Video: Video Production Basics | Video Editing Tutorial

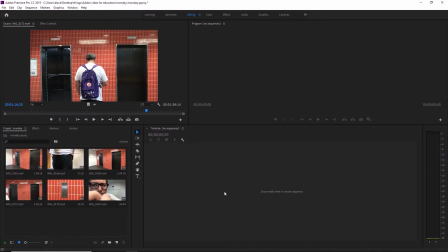(4:06)
On the other side, if you've got footage that's too big for your sequence, different sizes of footage, that's going to cause you some problems as well. So you're going to have to scale things around to make everything look right. So knowing how your project's going to look at the end and what your footage is really important.
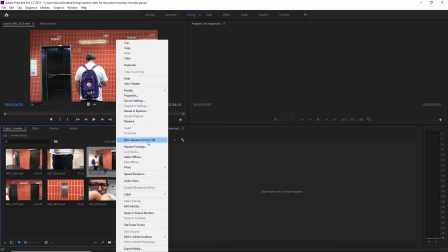(4:21)
But we could either select this one and go new sequence from clip, or we can just drag it over.
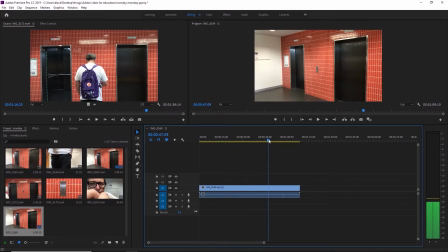(4:32)
This one, we've got the entrance. So what we'll do is grab the ripple edit tool and click and drag. And what the ripple edit tool does is it actually pulls everything back.
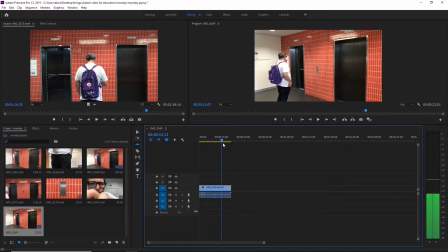(4:49)
So it didn't leave a big gap there at the start for us. There we go. And all we need this one to establish that I call the list basically.
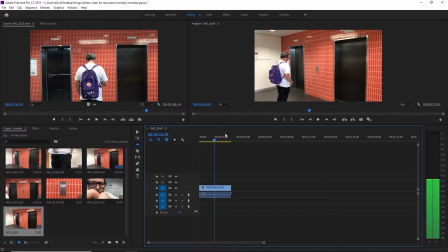So I'm just using the arrows to get it just to the right spot. I'm going to get my razor blade tool.
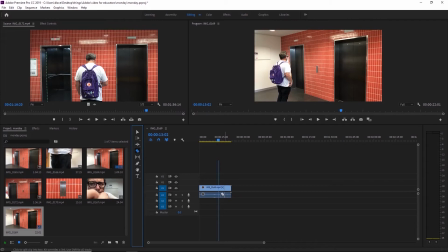(5:23)
I press C to select that. I'm going to cut there. What I'm going to do is get my other piece of footage and bring in a bit where I'm just on my phone.
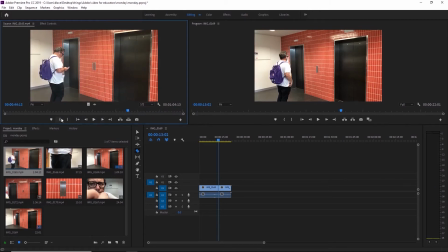(5:39)
Give it an in. Pressing this mark in. We'll leave the out as the end of the footage. That doesn't really matter.
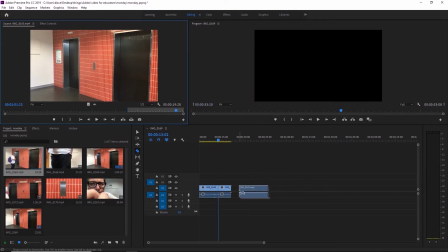(5:48)
I'm going to drag that in. Alright, cool.
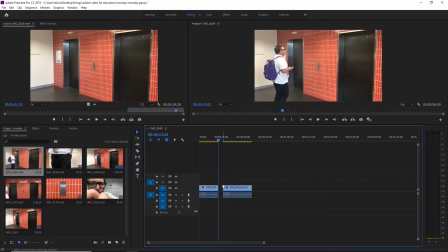(5:52)
So I'm going to select this clip here and I'm going to press Shift Delete, which is the same as going right click, ripple delete. So there's two different ways to do the same thing. All right, so you'll see, come in.
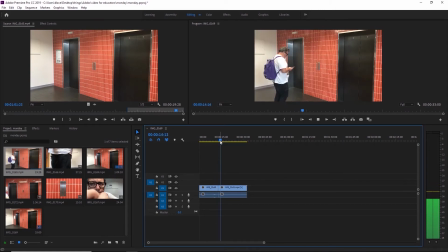Cool, we've got a very obvious jump cut and a problem there, but we're gonna cover all that up with our footage anyway. The main reason that we want this first shot
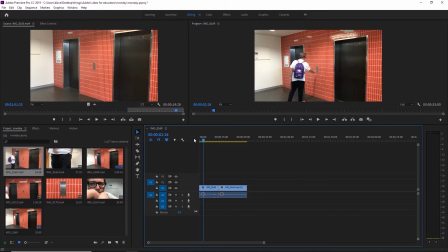(6:31)
is for this, our pressing of the button. All right, so the trick to cutting on action is to make sure that you cut in the middle of a movement. So we've got this clip that we want to cut to where the button's being pressed. Double click on it, let's open it up here in the source window.
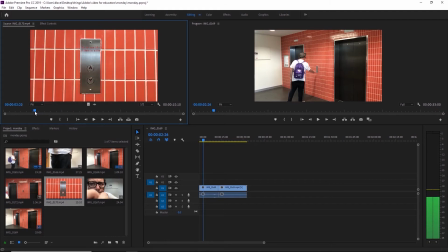(6:49)
Button's already been pressed there, so let's bring this hand in. Now we want the hand to be already in shot. And what this does is it keeps the movement traveling. If we go empty shot, it'll look like I've paused before I got to the button.
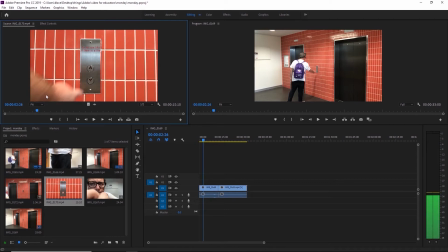(7:07)
Whereas if we cut in the middle of this action, it actually looks like the movement continues. It maintains that momentum. All right, and so I've set my in, and press my out. You can use I and O for ins and outs.
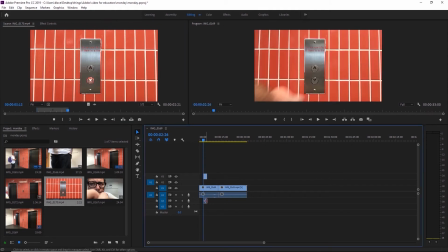(7:25)
And I'm gonna click and drag. I'm going to pop it up here, which means I'll keep the sound on its own separate channel as well, which is really good.
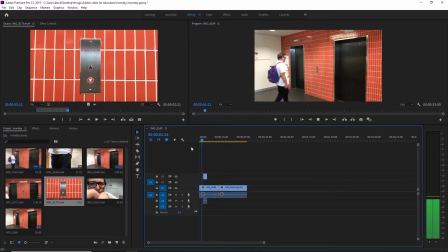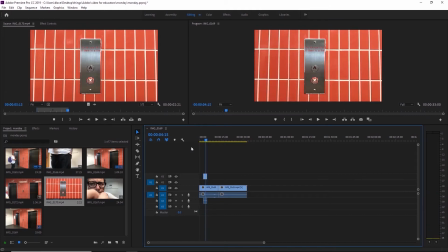(7:39)
So that movement goes really well.
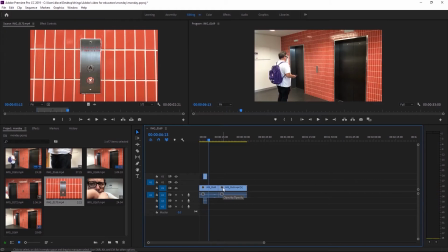(7:45)
Standing there.
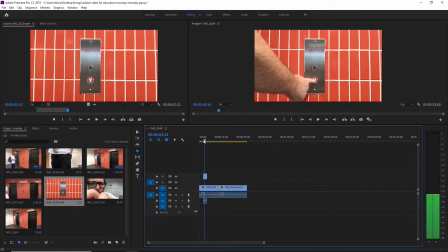(7:47)
Because we've used this cut in, we can also cut in this one and move it across.
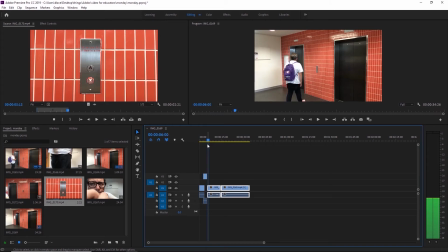(8:03)
We want to keep some of that. So, we want to keep a little bit of that step back. We can maintain that. I'm going to zoom in. I'm going to grab this bookend here and zoom in.